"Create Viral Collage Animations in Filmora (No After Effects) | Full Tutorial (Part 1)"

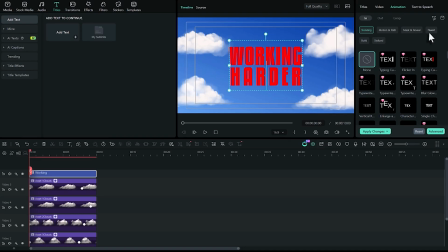(4:11)
Open the Animation tab, go to Fluent, and apply the Raise Up animation. Set the animation duration to 1 second. At this point, your title animation should look something like this.
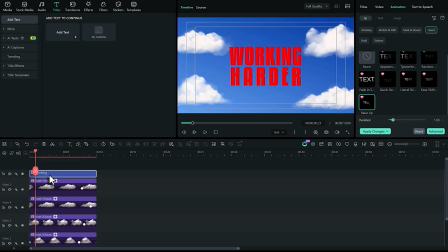(4:28)
To add a bit more depth, we'll make it feel like the title is sitting between the clouds. Move the title layer between the two cloud layers in the timeline. Go to the last position keyframe of the front cloud and adjust its position slightly so it overlaps the text.
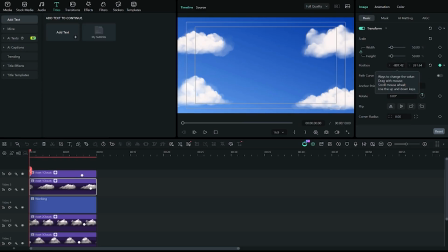If you'd like to make the effect more noticeable, you can also scale the cloud up a little.
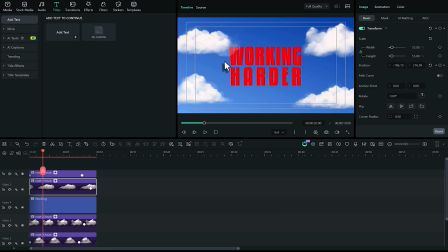(5:01)
This simple layering trick creates the illusion that the title is partially hidden behind the clouds. And here's what we have so far. Next, let's add our main character.
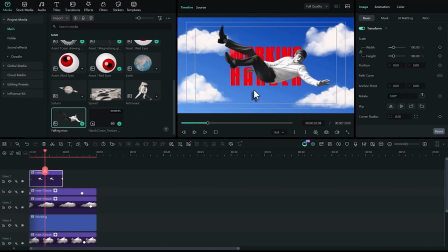(5:17)
Drag the character into the timeline and set the scale to 55. The effect we're going for is a character that falls from above and lands on the title. To create that animation, add a position keyframe at the character's final position.
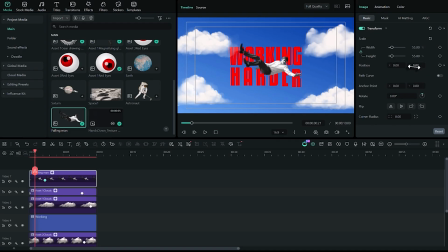(5:36)
Then move back to the beginning of the timeline and drag the character upward until it's completely outside the frame. If you preview the animation, you'll notice that the movement feels a little slow.
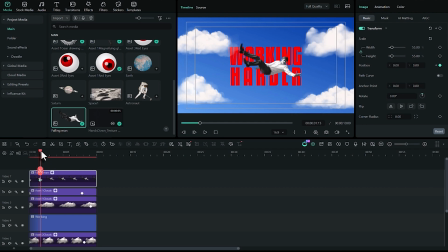(5:48)
To make it more dynamic, move the ending keyframe closer to the beginning of the timeline, so the animation finishes in about 1 second.
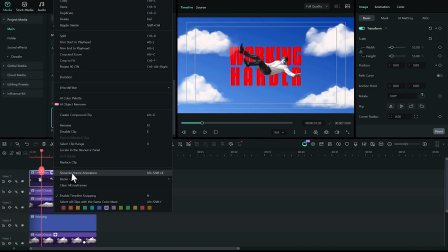(5:58)
Now let's smooth out the motion. Right-click the character layer and choose Show Keyframes, or use the shortcut Alt-Shift-K.
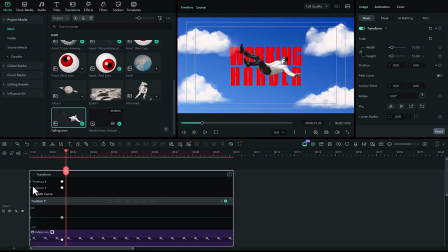(6:06)
Select the Y position property, then click on the last keyframe. From here, choose the Continuous Curve option.
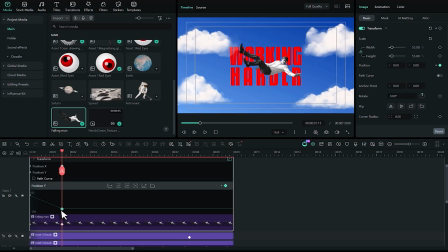(6:14)
You can also right-click the keyframe and select Continuous Curve from the menu. This creates a much smoother landing animation. If it still feels a little slow, simply move the last keyframe slightly closer to the beginning until you're happy with the timing.
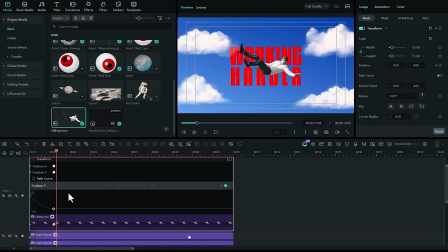(6:33)
Once everything looks good, close the keyframe editor.
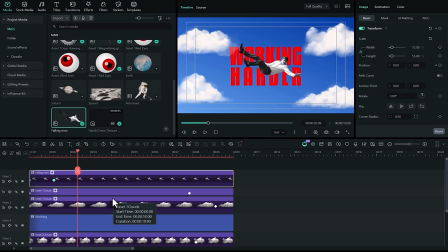(6:40)
Now let's add the second line of text. Move the existing elements upward to make room underneath.
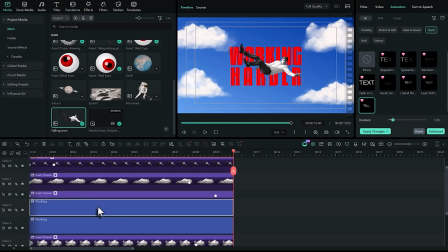(6:48)
Then duplicate the title by holding Alt while dragging it. Reduce the font size and position it below the main title. Set the line spacing to 0 for a cleaner layout. Replace the text with "Isn't the solution."
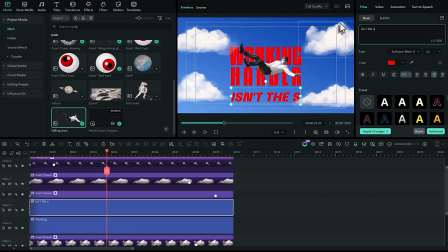Finally, move to the 1 second mark on the timeline, since this is where we want the subtitle animation to begin.
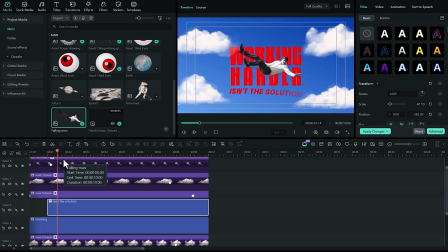Now let's add a few effects to bring our scene to life. Right now, the character looks a little too aesthetic. We'll fix that by adding a subtle camera shake. Go to Effects panel and search for Mild Shake.
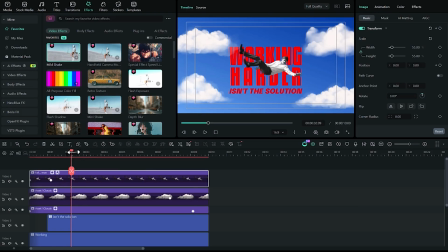(7:47)
Drag the effects onto the character layer. We'll leave the default settings, but disable RGB separation. Let's preview the result. It already looks better, but we can make the movement feel a bit more natural.
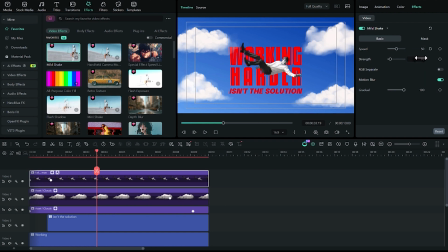(8:01)
Try increasing the speed slightly. Then adjust the strength until you find a look you like. In my case, a value of around 10 works well. I'll also disable motion blur.
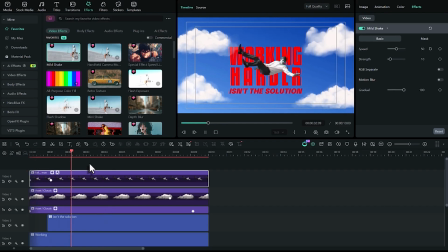(8:18)
Now the character has a subtle movement that makes the scene feel much more alive.
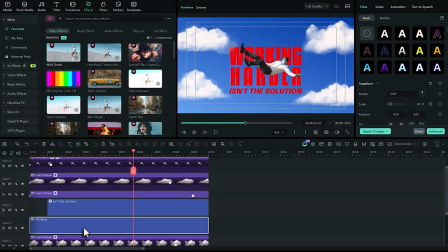(8:23)
Next, let's add some depth to our title by adding an inner shadow.
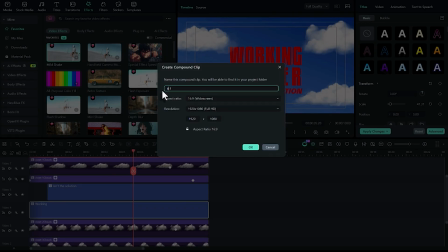(8:29)
The easiest way to create an inner shadow is by first converting the title into a compound clip.
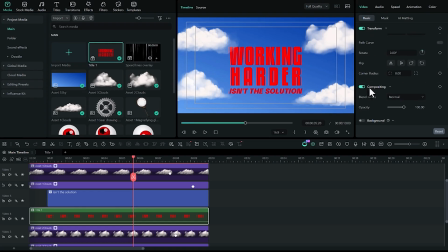(8:36)
Once you've done that, open the clip settings and enable shadow. Choose a smooth inner shadow. Feel free to experiment with the settings, but for this project I'll change the shadow color to white and increase the blur to around 10 for a softer look.
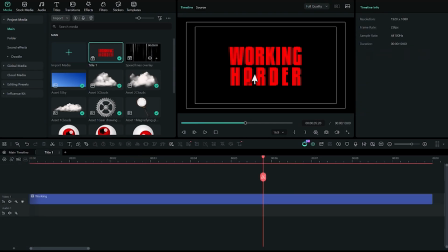(8:59)
Now let's apply the same mild shake effect to the title. Drag the effect onto the timeline.
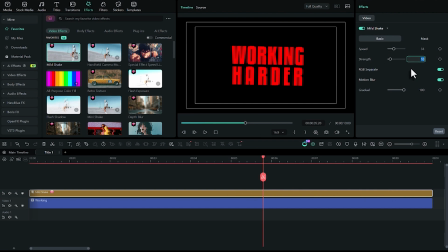(9:09)
Disable RGB separation and motion blur, then reduce the strength to around 2. I'll also increase the speed to 40. These settings create a subtle movement without making the text feel distracting.
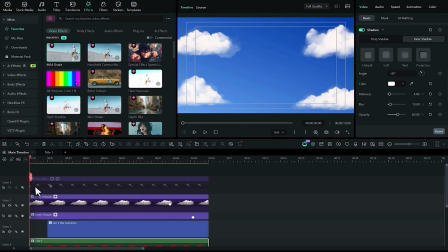(9:24)
If we return to the main timeline and preview the animation, you can already see the title feels much more dynamic.
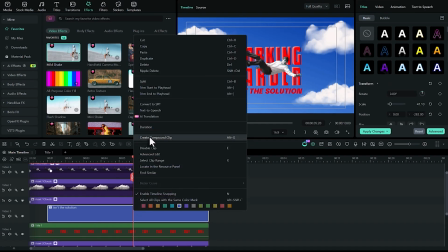(9:35)
Now let's do the same for the subtitle. Convert it into a compound clip, enable inner shadow and choose the smooth inner shadow preset.
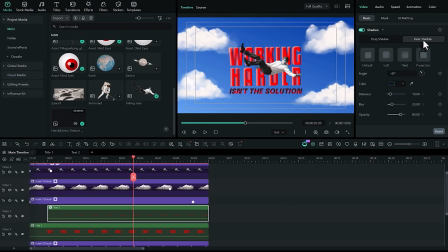For the subtitle, I'll reduce the shadow distance to around 2. Then change the blur until it looks right.
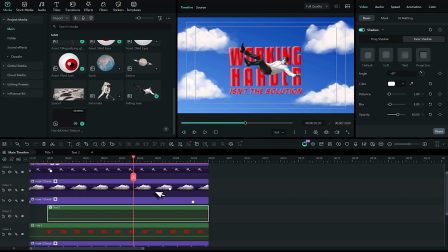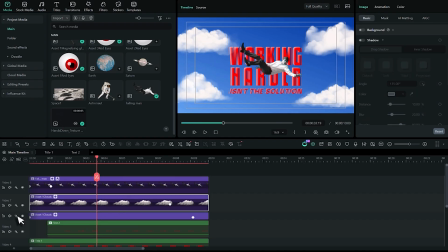(10:05)
Now, I want the clouds to move a little faster and travel a bit further. To do that, I'll go back to the cloud position keyframes and adjust the ending keyframes so each cloud moves slightly higher.
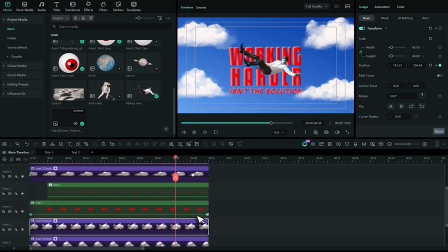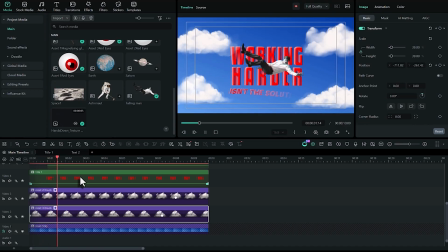(10:25)
That small adjustment gives the background a bit more energy, and I think that looks much better.
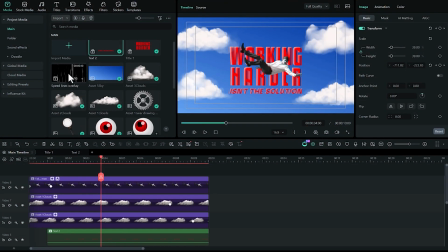(10:33)
Now, let's add the final effects that really bring the whole scene together. First, we'll add the speed lines overlay.
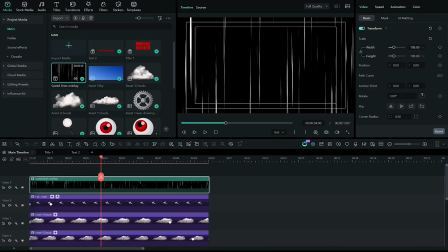(10:39)
Place it on the top of all other layers. Then scale it up until it fills the entire frame. Change the blending mode to screen.
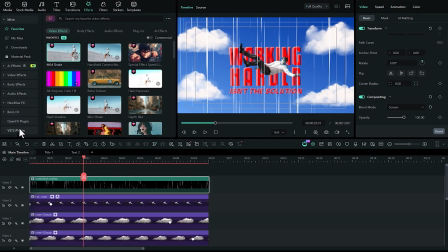(10:51)
The effect looks a little too strong right now, so let's soften it. Go to the Breeze effects, search for Gaussian blur,
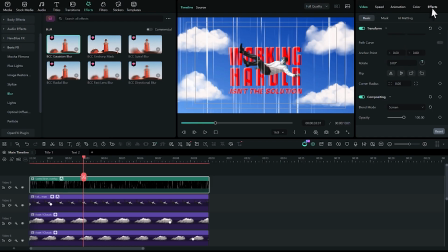(11:02)
and apply it to the speed lines overlay. In the blur settings, set the horizontal blur to around 8, and the iteration to 2.
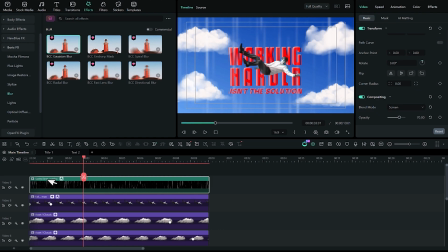(11:19)
Then reduce the opacity to around 70. This blends the effect into the scene much more naturally.
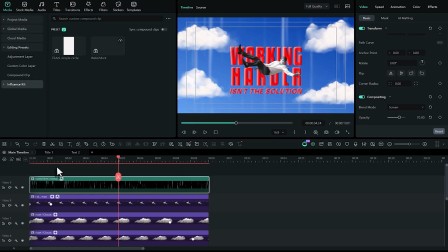(11:30)
Now let's add the finishing touches that gives the animation its retro look. Create an adjustment layer and place it above everything else.
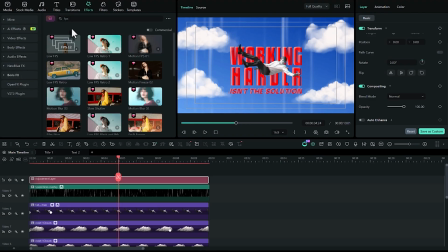(11:38)
The first effect we'll add is FPS. Apply it to the adjustment layer, then set the frame rate to 12.
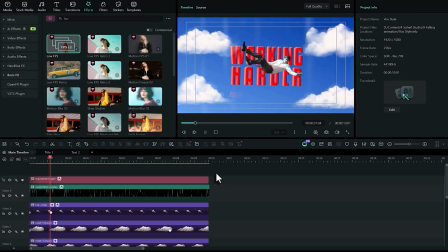(11:49)
Lowering the frame rate gives the animation a classic stop-motion feel.
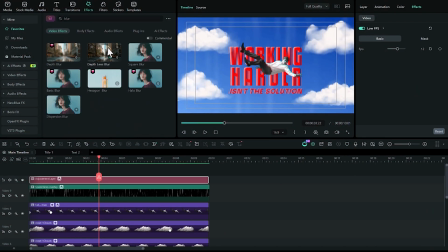(11:56)
Next, search for depression blur and apply it to the adjustment layer. Increase the intensity until you get a noticeable effect. Then open the mask settings, choose an ellipse mask, and click Invert.
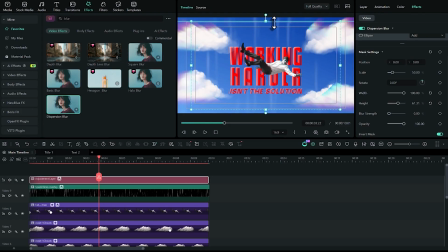(12:17)
Scale the mask until it covers most of the frame. Then increase the blur to around 40.